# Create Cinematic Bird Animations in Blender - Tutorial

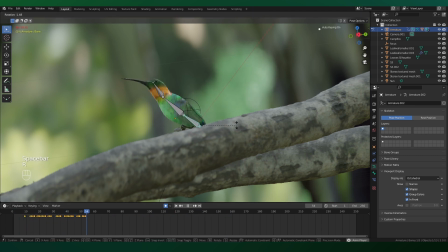(8:17)
Sort of hand animating it in a way. And this is a really fun process to animate, and it's really quick and easy.
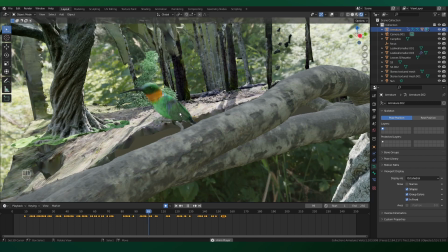(8:24)
And then we have a pretty good looking final bird animation, to be honest.
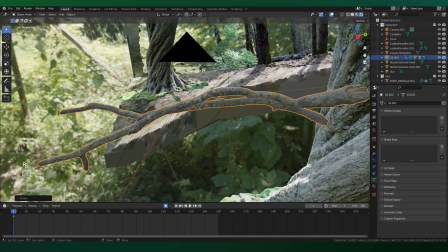(8:29)
We could also parent everything to the branch and then just slightly animate the branch,
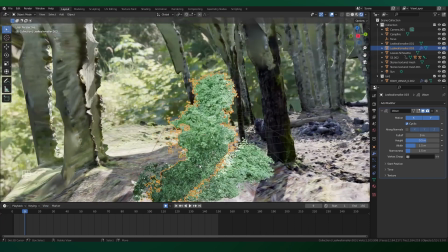(8:34)
swaying up and down, as well as applying wave modifiers to these bushes in the background, just to give some sort of movement to the lens blur.
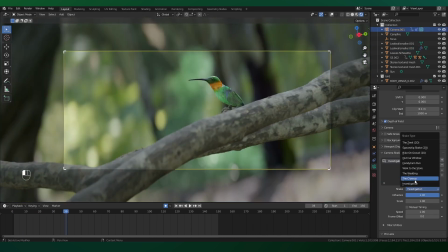(8:42)
I'm going to enable this plugin by Ian Hubert that adds variations of camera shake.
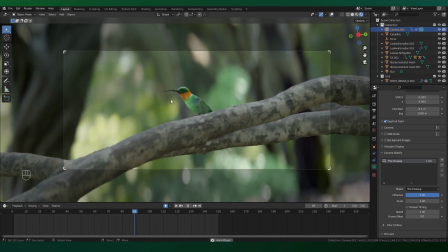(8:48)
This is one of the things that sell the effect of the cinematic. But yeah, finding a way to implement camera shake is really important.
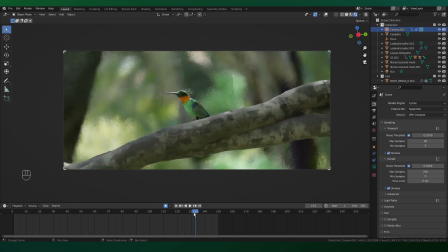(8:56)
There are a lot of ways to do that. And we're basically done with this bird cinematic. Of course, I like to do a bit of post-processing.
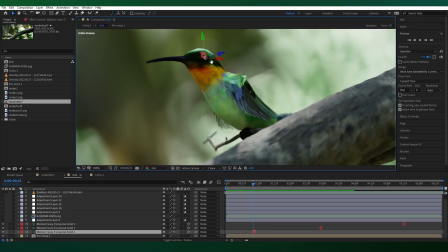(9:02)
So to start things, I actually went and added 2D circular solids over the eye to simulate the act of blinking.
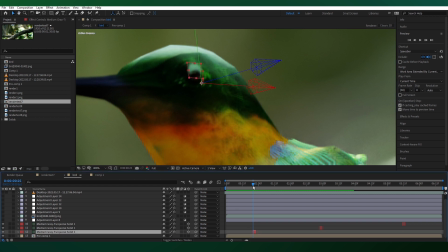(9:11)
I have it animated for just a frame or two,
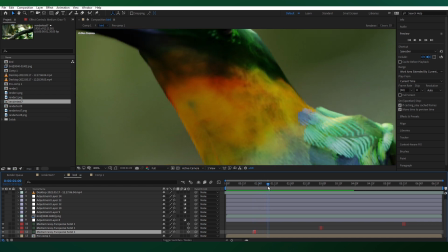(9:15)
open and close, and I feel like this is something that really immerses the scene.
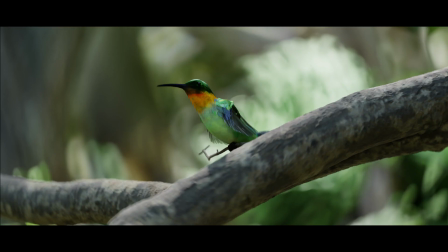(9:21)
I then went and added some god rays to the background while preserving the foreground.
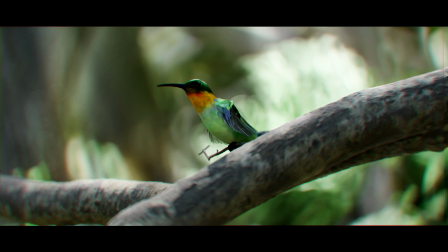(9:26)
I then added some chromatic aberration and increased the contrast, and finally applied my final color grade to my style's liking.
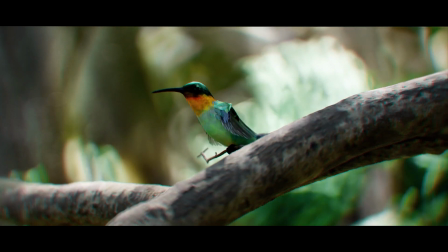(9:35)
And that's basically how you make a close-up cinematic of a bird. Pretty cool.
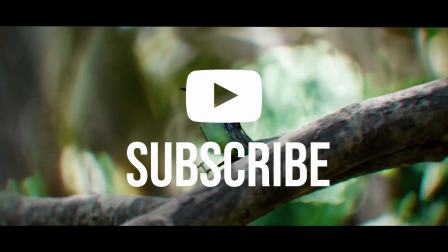(9:40)
If you enjoyed the video and you're new, then definitely subscribe. We do a lot of cool things here.
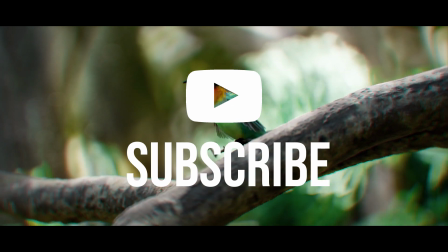(9:45)
I try to post the coolest stuff and give some insight and breakdown into how I do these things.
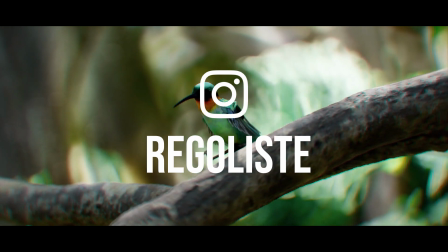(9:50)
So also check out my Instagram for more frequent updates on little projects and other stuff I'm working on.
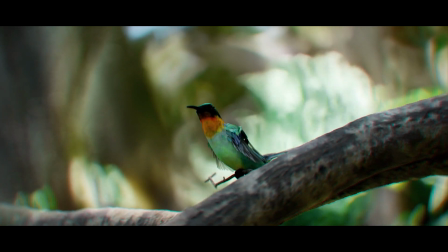(9:57)
But anyways, yeah, I'll see you all soon.